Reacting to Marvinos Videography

Hello, this is Dorn the Videographer, and we're going to be reviewing a short clip from the freelance videographer community.
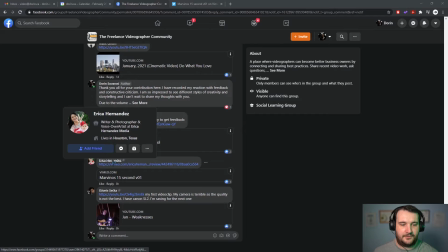Thank you very much to Erica Hernandez for posting her 15-second ad.
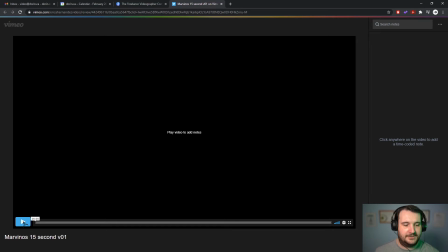So let's just dive right into it.
We originally opened Marvinos as an Italian restaurant.
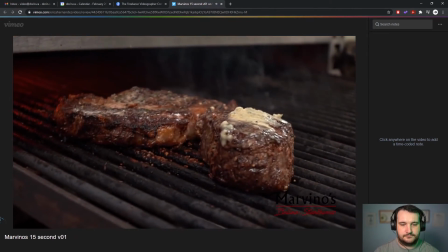Since then, we've developed into an upscale Italian continental cuisine. And we also offer a huge selection of steaks.
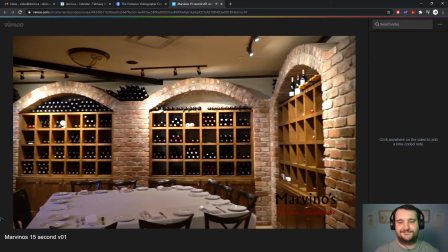We have an extensive wine list.
Okay.
Here we want you to feel like family.
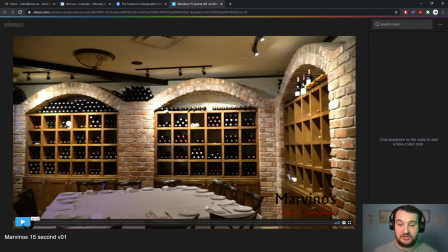All right, so a lot of good and a couple of things that are easy to fix upon.
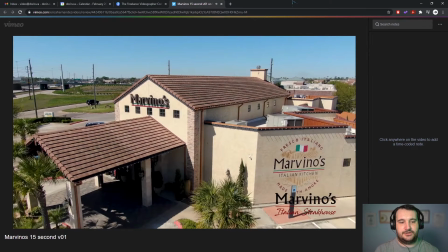So the establishing shot and the music is appropriate. You get the location, we can see, the signage.
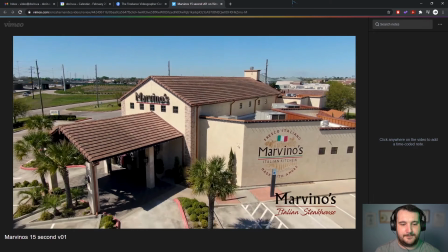It's pulling out to reveal even more of the location. I love this drone shot. The voice is, audible and clear.
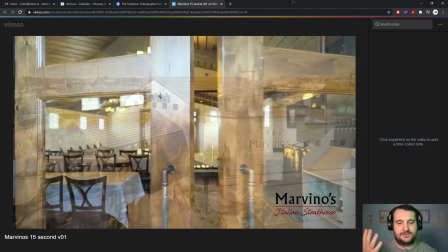Very good. The opening doors is a classic welcoming gesture. Very nice.
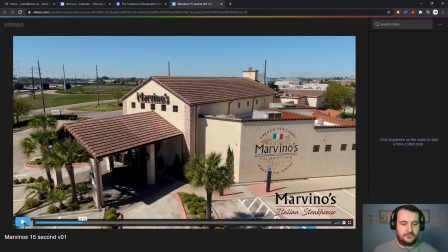So what I'm noticing here with that door opening is you had it on autofocus, and the focus kind of jumped on the door frame that was closest to the camera, and then it went back on the background. So that shot should have been a manual focus,
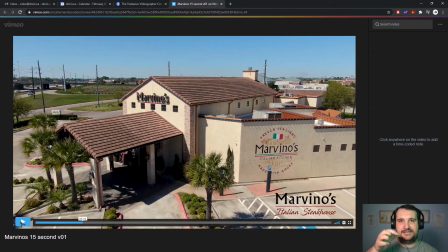focused inside the restaurant, so we didn't see the focus hunting.
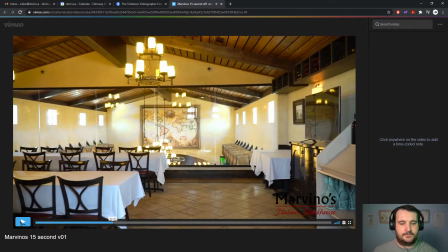Since then, we've developed.
So let's just rewatch that.
Since then, we've developed into an upscale Italian.
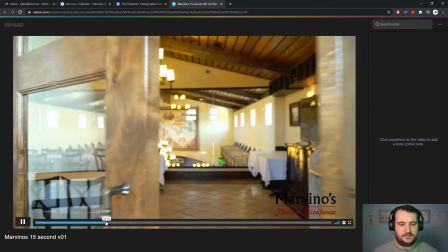Yeah, because here it's not it's focused on the left side of the door actually right now.
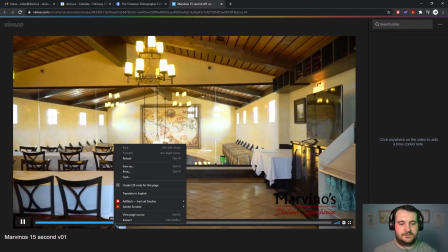And on the reflection, oops, right clicked.
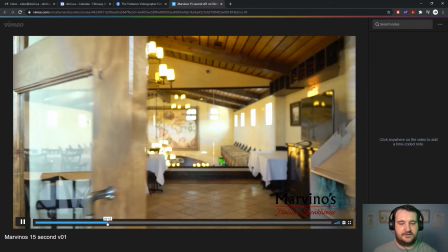And here, see, like here the tables are out of focus and then it gets into focus.
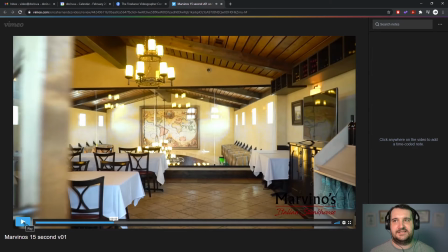It's only a split second, but because it's a 15-second ad, the more reason why it should be picture perfect in those 15 seconds, right?
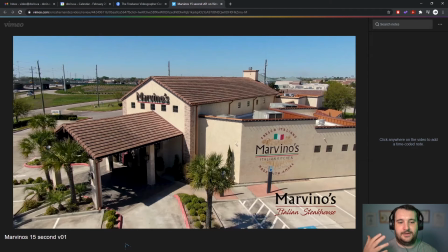So it's just a little tip for when filming that kind of shot, where you don't need to track anything in focus.
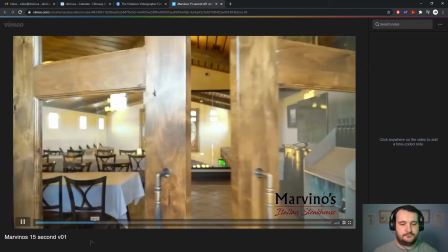Put it on manual focus.
Since then, we've developed into an upscale Italian continental cuisine.
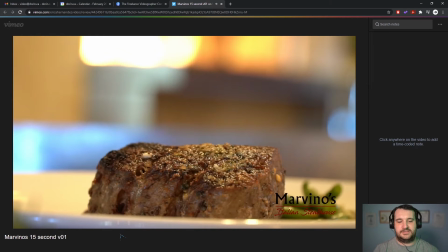And we also offer.
So what is happening here with the steak? Why is it kind of looking funny in the background? I already know why. Because this was probably a handheld shot or a shaky tripod shot, and this is a warp stabilize.
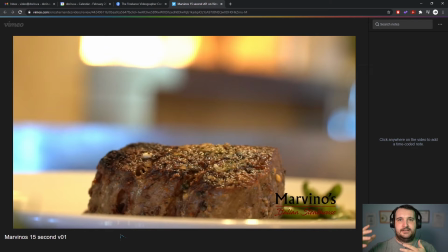And when something is out of focus, the stabilization of it looks like that. It looks very wavy.
A huge selection of steaks.
And you can kind of see the background dancing.
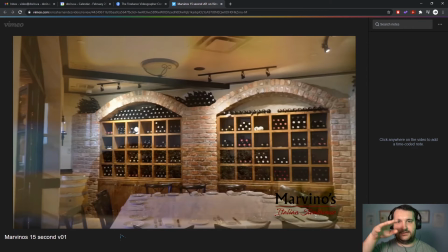If you don't focus on the steak where the focus is, and you look at the out of focus stuff dancing around, it's even more noticeable.
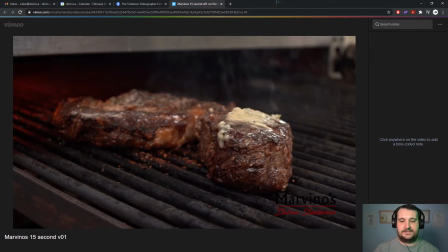So for this, we also offer a huge selection of steaks.
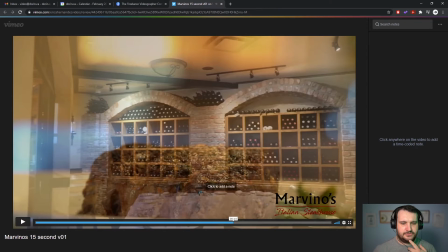For this, and also it also looks like, so either the shake is adding a bit of
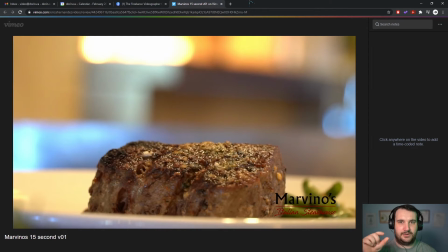not haze, but like it's taking away from the clarity where the focus is. Either that or the focus is hunting again.
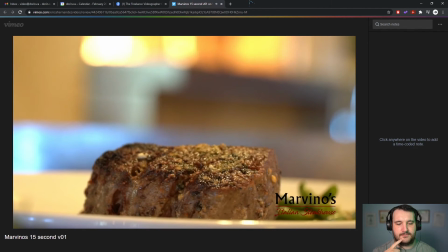I can't quite tell.
Also offer a huge selection of.
So I'm going to assume it's the shake that's doing that.
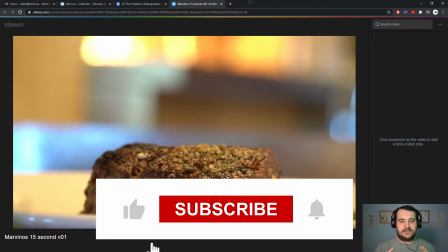So either put it on a tripod and keep it stable, because it doesn't look like it's a moving shot.
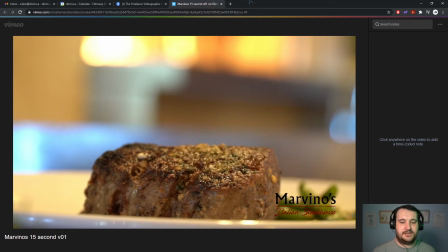And sometimes it might be better to use warp stabilize, but use 50% of it. If you see stuff wobbling too much, like everything is stable, but the background is dancing, or the steak is,
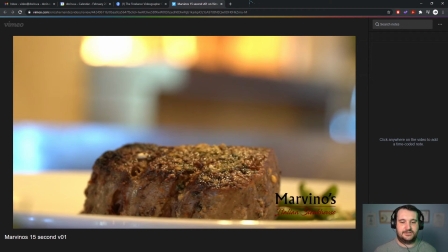doing the weird thing, then that's too much warp stabilization. So I'd rather have the steak kind of have that handheld movement to it, because I don't think that's bad if it's not completely uncontrolled.